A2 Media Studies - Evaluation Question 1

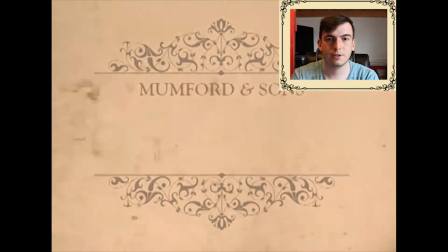our music video both challenges and uses codes and conventions used in real media products.
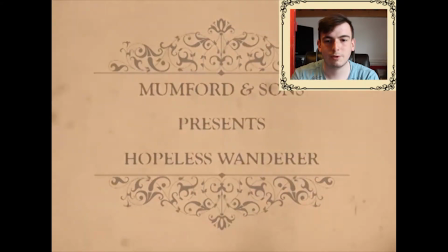The construction of the mise en scène was something we focused really hard on when playing the music video.
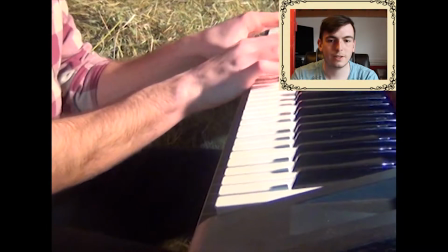We knew we needed to focus on the clothing of the band, along with the instruments which they played and the locations we used.
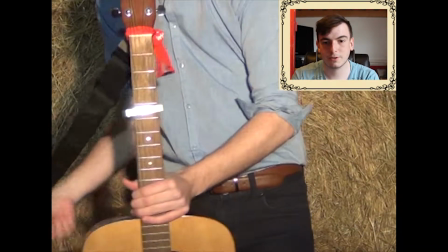The opening sequence along with the establishing shot is a real hint to the audience of what genre our music video is.
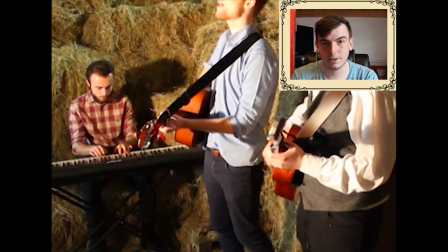This is really important as the music needs to match the imagery which is being shown to the audience,
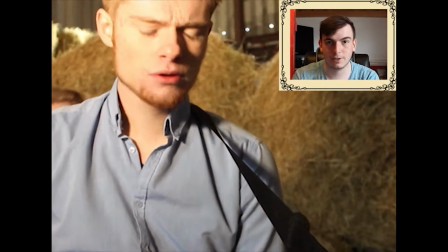and this is done very well by showing multiple rural locations such as the barn and the farm which we used.
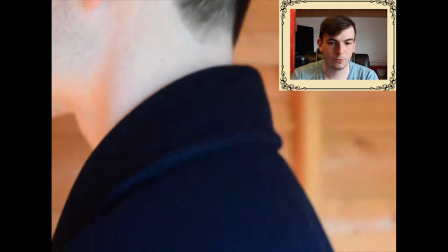These locations which we have used all conform to typical locations which are used in the folk genre.
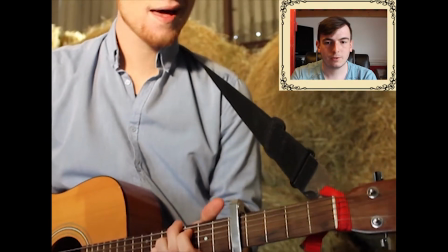During my research, one key area which I was able to highlight was the clothing of the band members.
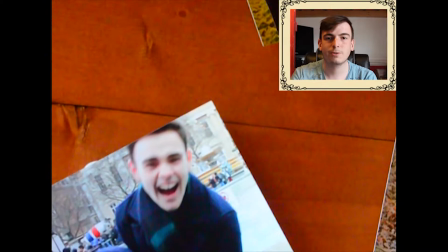We needed to ensure that the band members were wearing clothing which was appropriate to the folk genre. One band which I researched was the Lumineers.
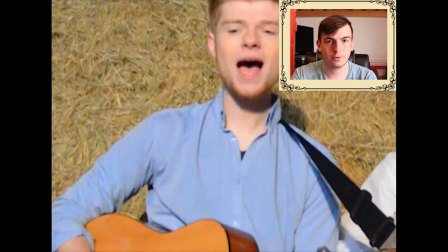They were another folk genre band, and their clothing style was very plain shirts, trousers, and often jeans.
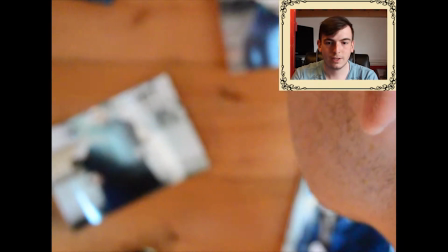The instruments which were picked needed to match those which were played in the actual song.
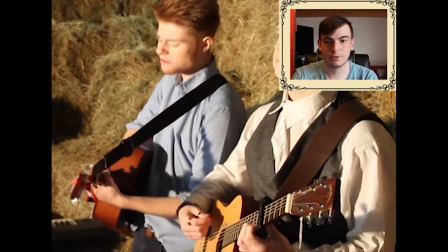This caused us many problems during the planning stages as we were unable to obtain a double bass, which is a key instrument used in the Hopeless Wanderer song.
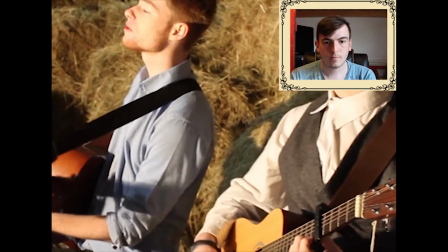However, we were able to make up for this by finding a banjo. Another convention which we needed to use in the music video is the use of lighting.
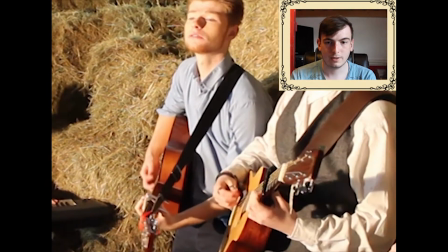The shots of the band needed to be much brighter than those shots which we filmed in London of the narrative.
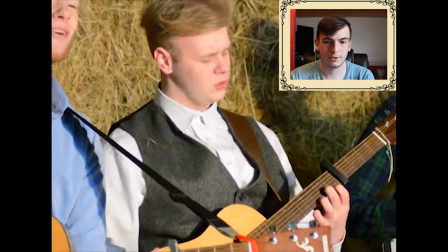This was to help construct the narrative in a way which the audience wouldn't notice at first glance.
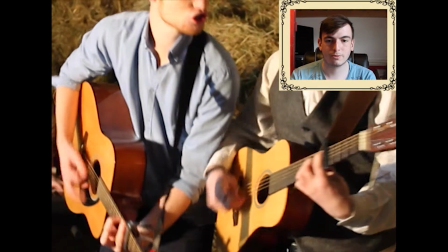By ensuring the band shots were brighter, therefore adding warmth,
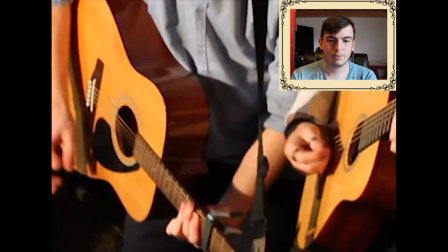this then enabled us to portray the city as a bad place by changing the colour of those shots to black and white,
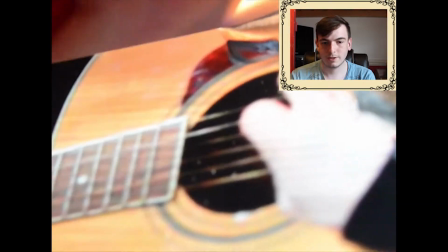as this is what drives apart the characters in the narrative side of the video.
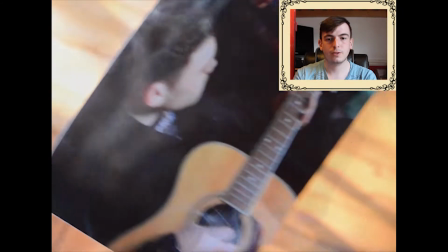The camera shots which we have used in our video are more conventions of which we've opted to use.
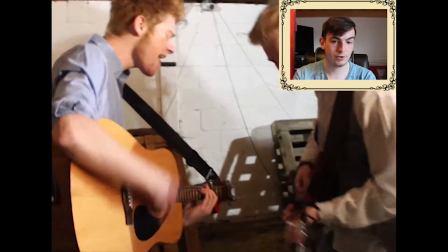These include close-ups, long shots, tracking shots, point of view shots, and so on.
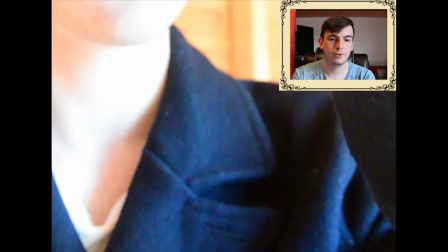The sheer variety of shots in our video also mean that the audience are kept engaged throughout.
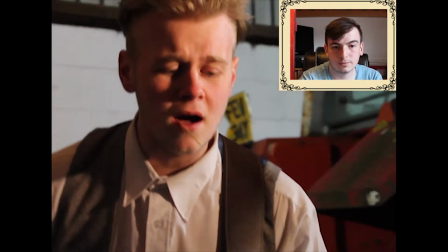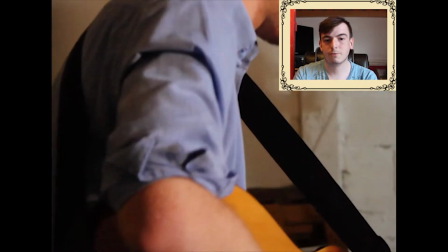Our video also challenges codes and conventions as well. In the narrative, the Wanderer is split apart from his girlfriend by the city, which drives them apart for various reasons.
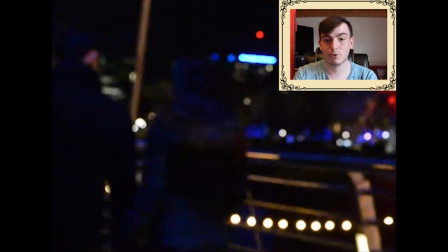However, a common convention of breakups is for a person or a particular event to happen, which then causes the couple to break apart.
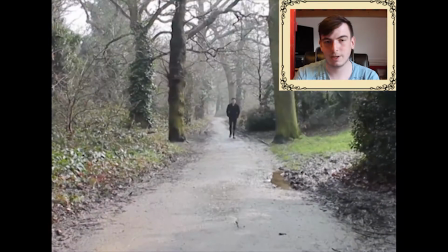However, in our video we put a unique twist on this by portraying the city of London as a bad place, which then drives apart the couple.
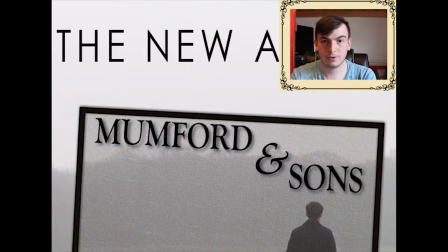My ancillary tasks also continue to use codes and conventions.
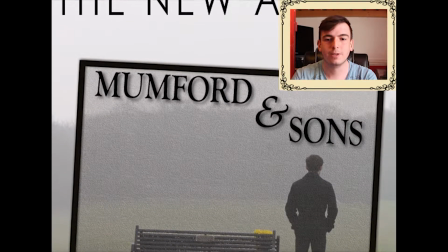My poster focuses on continuing the rural theme by using a simple image of an empty field with a wanderer stood in it.
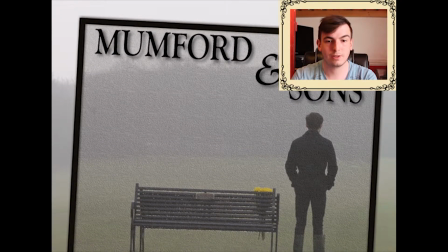The simplicity of the poster is able to link directly to the folk genre,
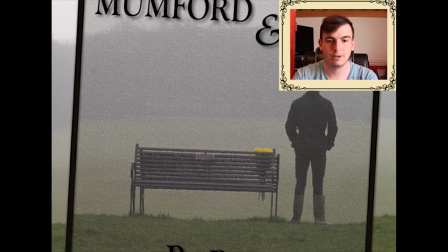which doesn't focus on making itself stand out, but more on the meaning of the songs which it produces.
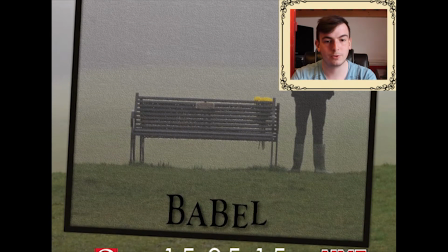It uses conventions by having 2 reviews by 2 well-known music magazines, as well as a website link and a hashtag,
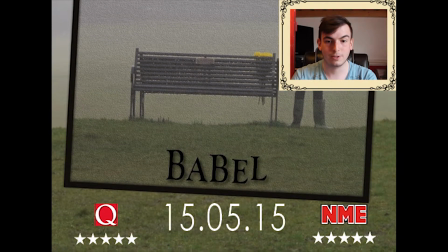which could lead to the album going viral on the internet, which is a free source of advertisement.
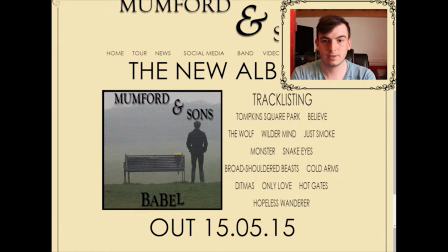The website also uses codes and conventions as its main priority is to advertise the new album coming out from the band.
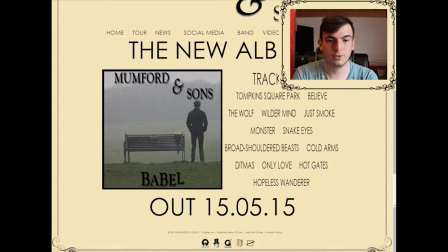This is done on the splash page before the users even enter the actual website.
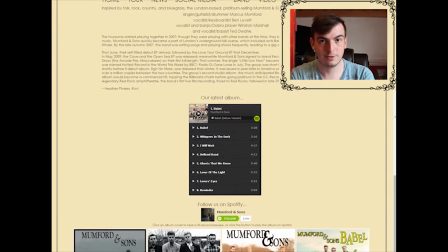Furthermore, on the homepage another advertisement of the new album is shown, along with the track listings.
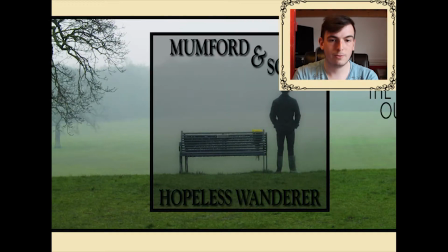The website is also able to offer all the features which real websites use,
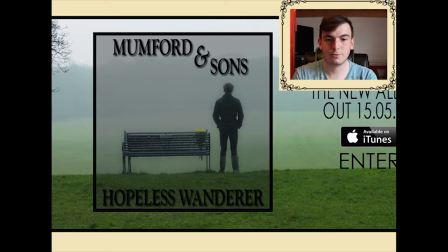including a shop, tour dates with the option to purchase tickets for the upcoming gigs.
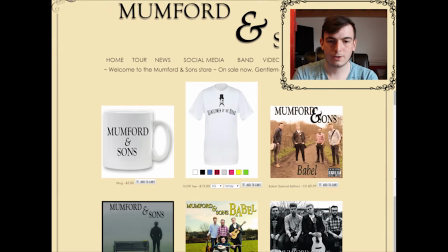The website uses a consistent colour scheme throughout, which is a fancy border going around the edges, along with a sans serif font style.
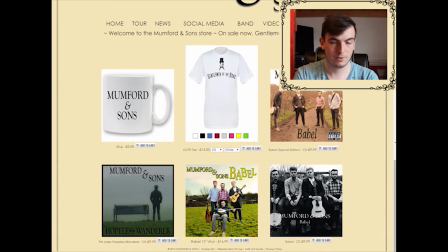The logo of the band, however, uses a serif font style, which is a convention of a folk genre.